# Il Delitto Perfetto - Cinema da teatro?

Notevole anche il momento nel quale Tony mostra a Swan dove nasconderà la chiave. La maggior parte dei registi riprenderebbe questo momento molto importante, magari sistemando la macchina sulla soglia della porta, oppure da un punto di vista nel corridoio, comunque vicino.
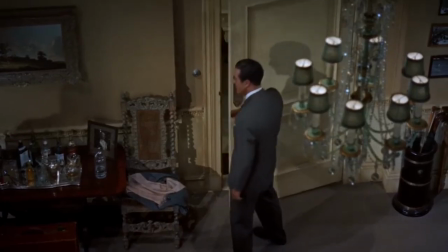4:28 Invece Hitchcock opta per uno stacco in asse, stringendo la ripresa dall'alto e giocando col senso di profondità,
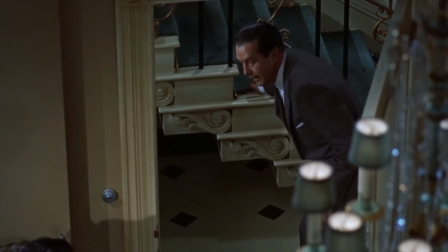4:35 lasciando che una parte del lampadario entri nell'inquadratura. Nel film poi ci sono alcune inquadrature che ci restituiscono i punti di vista dei personaggi, sia di Tony che di Margot.
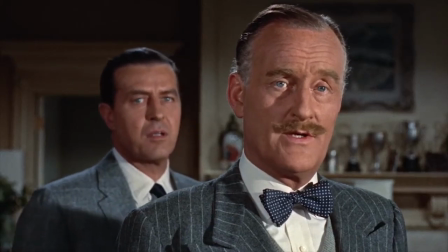4:46 Pensiamo alla scena dell'interrogatorio di Hubbard, Tony esce da dietro l'ispettore e osserva Margot che sta dicendo la bugia che lui gli ha detto di raccontare.
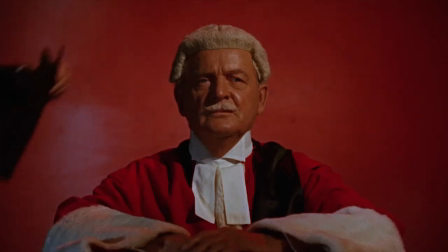4:54 C'è poi la scena in cui il processo e la condanna di Margot ci vengono mostrati in inquadrature astratte.
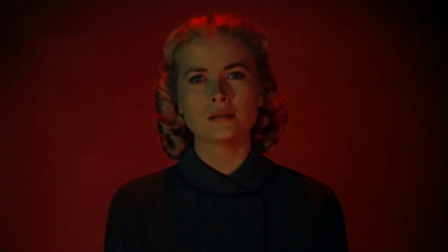5:00 Hitchcock ha scelto questa resa visiva così stilizzata dei procedimenti giudiziari perché spostare l'azione in un'altra location avrebbe distrutto tutta l'atmosfera creata con fatica durante il film, all'interno del singolo appartamento. E molte inquadrature poi si ripetono nel corso del film, e non a caso. Quando hai pochi set a disposizione, una cosa che puoi fare per risultare più creativo è calibrare tutti i vari posizionamenti della cinepresa, per ripetere poi varie inquadrature e dare un'idea di quello che sta per succedere.
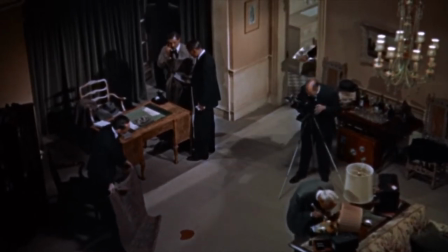5:32 Ad esempio, quando la polizia sta indagando sulla morte di Swan,
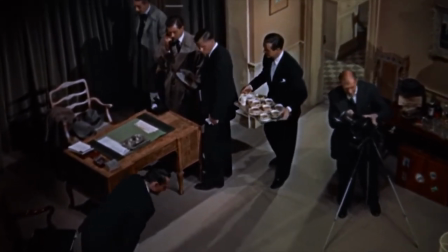5:35 una ripresa dall'alto ci ricorda ironicamente le prove fatte da Tony nella preparazione dell'omicidio.
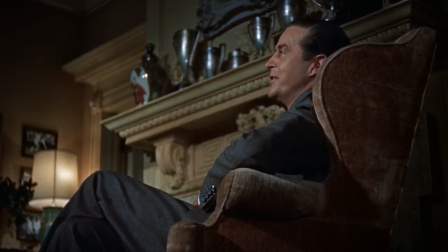5:42 Oppure la ripresa dal basso dello stesso Tony sulla sedia, prima quando parla con Swan e poi dopo la sua morte.
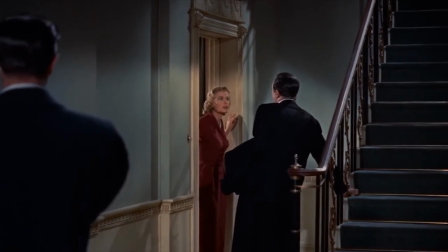5:50 Il corridoio poi, con le scale che diventano più prominenti man mano che il film procede, perché è proprio lì,
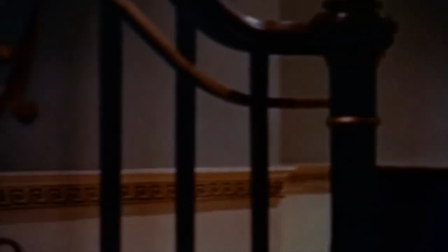5:57 sulle scale, su uno scalino, che si trova la chiave che rappresenta la chiave di volta del film.
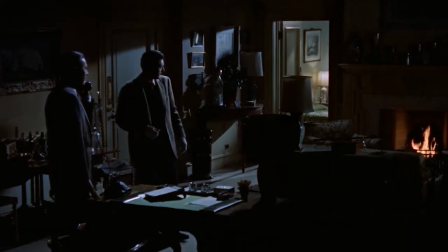6:03 Per non parlare poi di questa inquadratura angolata dal lato della scrivania verso la camera da letto. La vediamo la prima volta quando Tony e Swan studiano l'omicidio,
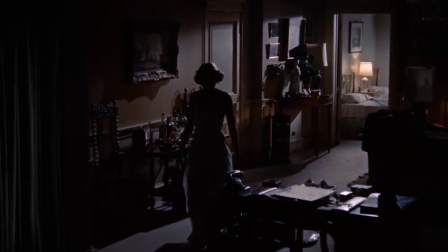6:13 poi la vediamo quando Margot esce dalla camera da letto per rispondere al telefono e sta per cui per cadere nella trappola di Tony,
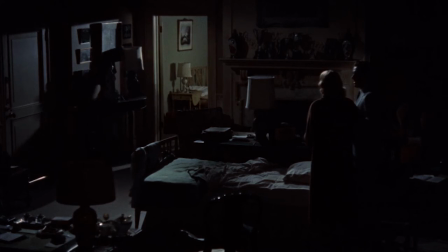6:20 e infine la stessa inquadratura ci mostra più avanti l'ispettore Hubbard che prepara la trappola per Tony.
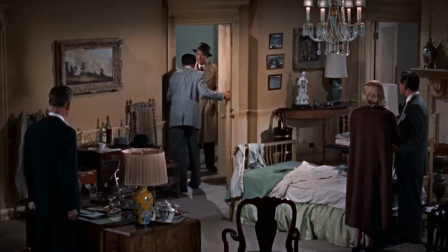6:27 Ed è quasi la stessa quando Tony cerca di scappare. Per cui che dire, ragazzi, quando Hitchcock stava girando Il delitto perfetto era molto più concentrato sul film che avrebbe girato successivamente, ovvero La finestra sul cortile. Lo stesso Hitchcock ha affermato che non si è impegnato molto con Il delitto perfetto, non aveva nemmeno tanta voglia di farlo. Cavolo, io direi che invece ha fatto un lavoro eccezionale, come sempre. Il delitto perfetto ci insegna che innanzitutto non esiste il delitto perfetto e poi che non servono chissà quali strumenti per creare un bel film. Quello che conta di più, ragazzi, è la creatività. Io come sempre vi ringrazio della visione, delle iscrizioni, delle visualizzazioni e vi do appuntamento ai prossimi video. Ciao a tutti!